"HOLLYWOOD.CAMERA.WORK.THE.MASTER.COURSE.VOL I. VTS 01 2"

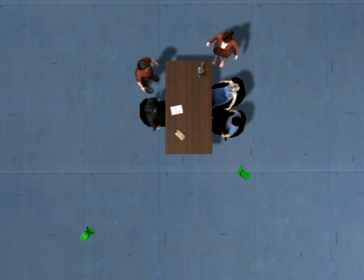If we want to show the couple as a unit, we'll make them into a group for this shot. If the blue woman and the attorney have a small exchange, we'll make that into a group as well. Grouping characters together shows relationship, whether it's a positive or a negative one.
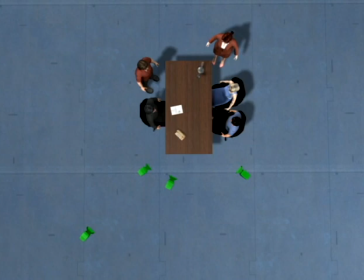Let's say that during the negotiation, the businessman begins revealing a secret he knows about the blue woman. That creates a relationship here, which we'll cover in two over the shoulders. The blue man is disheartened to hear the truth, so let's create a shot to group him by himself.
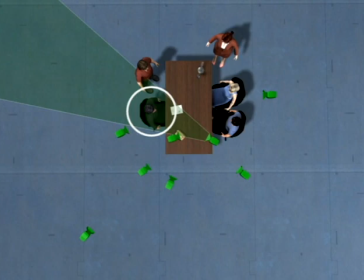Let's create another single shot on the businessman as he enjoys his victory.
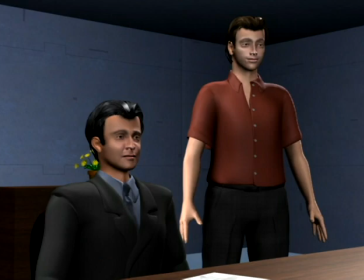Grouping to show relationships is not a law, because sometimes we just want a three-shot if that's where the action is.
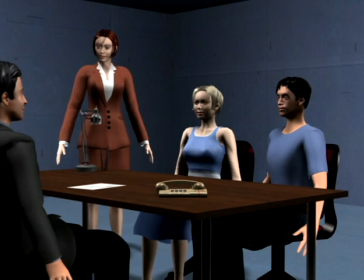But it can be a helpful and quick way to get meaningful coverage in fewer cameras.
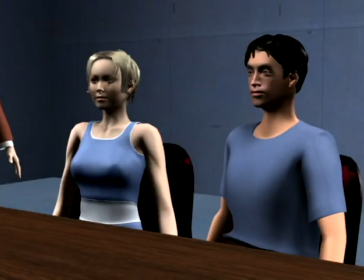After the opening, we'll cut between the group on the couple and the group on the businessman.
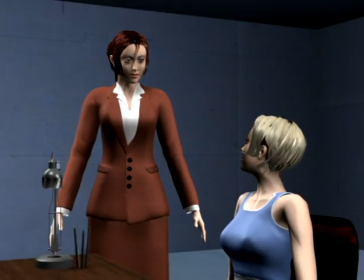At some point, the blue woman consults the attorney. Meanwhile, the businessman and the blue man continue the negotiation.
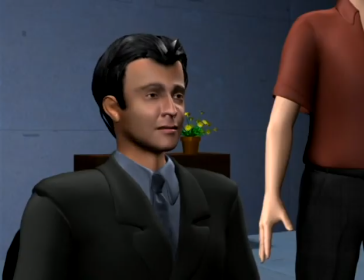The blue woman comes back with a remark. The businessman then turns his attention to her and begins revealing a secret she hasn't told her husband about.
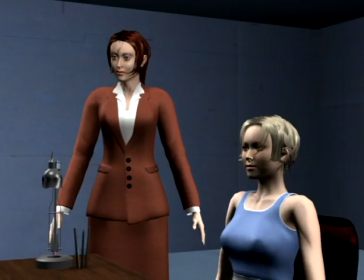We go back and forth for a while. The couple's attorney objects, but the truth is out, and we cut to the blue man as he takes it in.
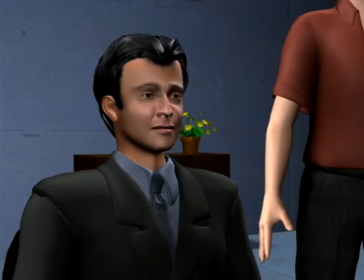We cut to the businessman as he enjoys his victory.
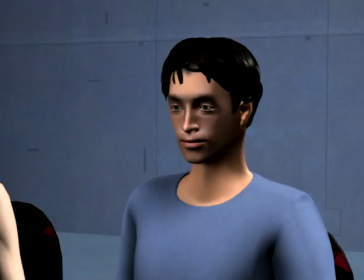We could go on and create as many relationships as we need, maybe some bickering between the attorneys.
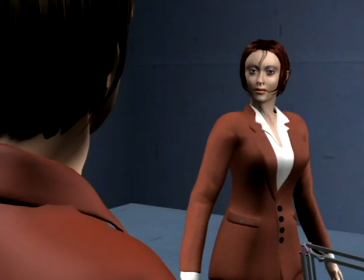But the important thing is that instead of having covered the scene from every conceivable angle and hoping to work out the meaning later, we've chosen the meaning going in.
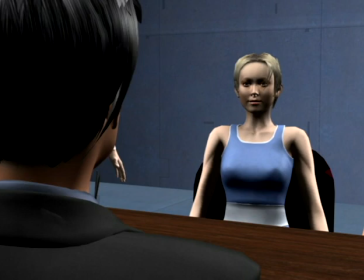We don't cover everything, and we don't need to.
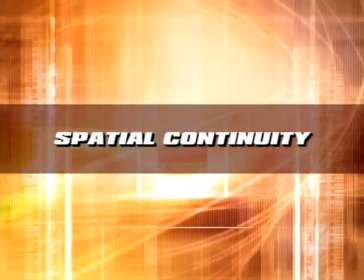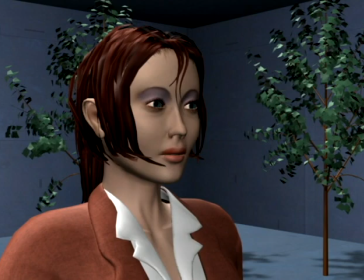Spatial continuity is the technical name for the understanding of the scene's layout that's created in the viewer's mind when we cut between shots. From the various cameras that make up the coverage, the viewer depends on being able to mentally stitch the scene together. Here, the two shots glue together and create the illusion of continuous space, with the woman to the left and the man to the right.
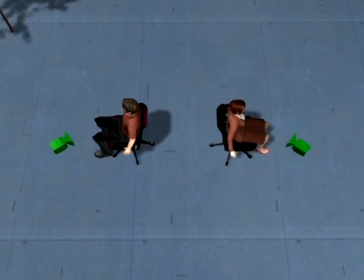But in this case, the choice of angles made us construct the wrong mental model of the scene. The characters are really seated back to back.
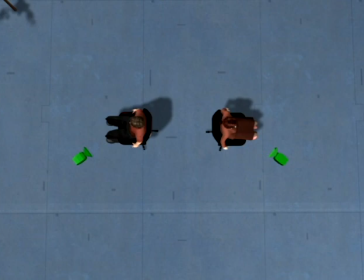So let's look at some ways to create spatial continuity. The easiest way is to start in a master.
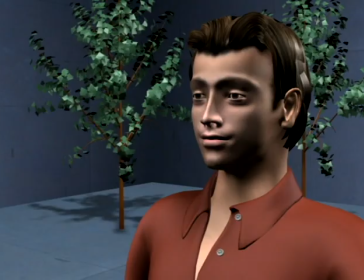Coming from a complete overview of the scene, the geography is so clear that it almost doesn't matter what we do afterwards.
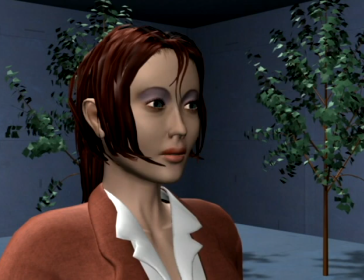We can sometimes even cross the line.
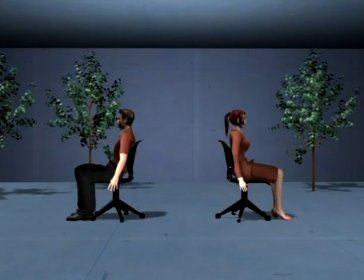That's the classic reason for starting a scene in a master, but starting in a master has some significant drawbacks which we'll look at in the next chapter.
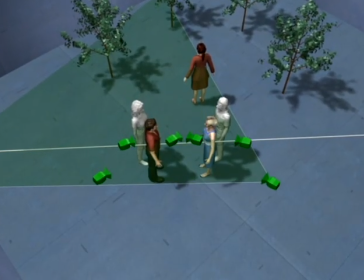Honoring the line can by itself be enough for the spatial orientation to make sense.
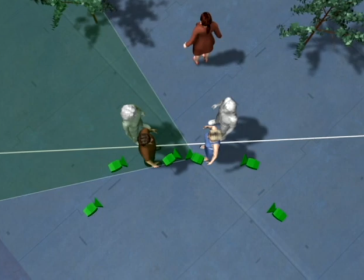When we cut to different cameras on this side, it only takes a moment to deduct from our mental model where we've moved to.
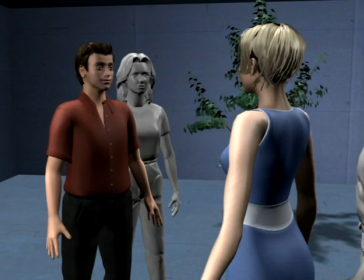So let's look a little more closely at why the line works. No matter where we place cameras on this side, the red man will always be to the left and the blue woman will always be to the right.
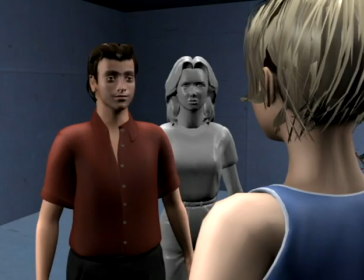Even cutting between tied over the shoulders where our angle is changing nearly 180 degrees, the man is to the left and the woman is to the right.
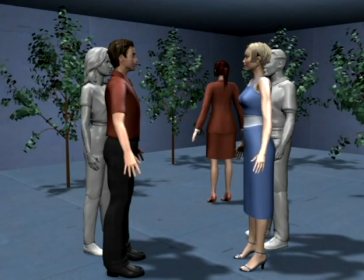So the mental model is really made up of knowing what's to the left and right. The problem is that if we're suddenly on the other side of the line, the man is now to the right and the woman to the left. In the few seconds it takes us to rotate our model and figure out where we are,
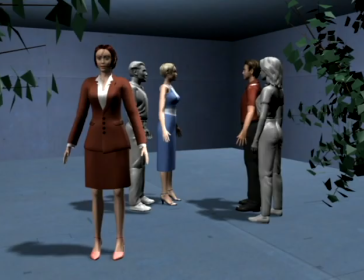we're not paying attention to the story and we experience a distracting jolt.
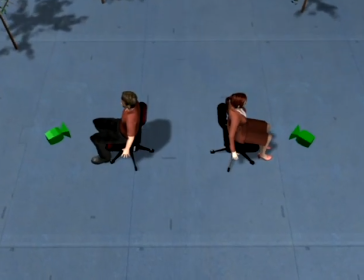But in the first example, we were honoring the line, yet we still misunderstood the geography.
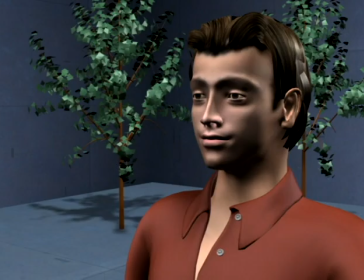The reason is that we were keeping the space in front of the characters even though they were seated back to back.
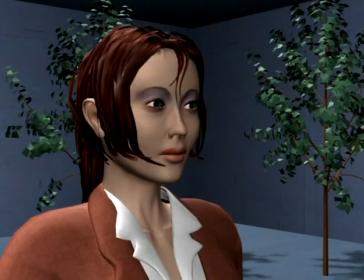We've come to automatically expect the space in the shot to be part of the shared space between the characters, and since we didn't know better, this led us to assume that they were sitting in front of each other.
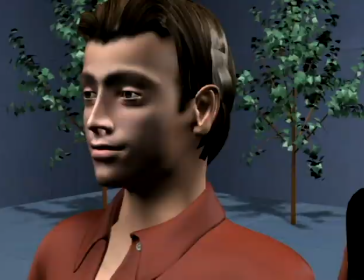If we instead frame the shots like this, the space really is the shared space, and the scene makes perfect sense without any other aids.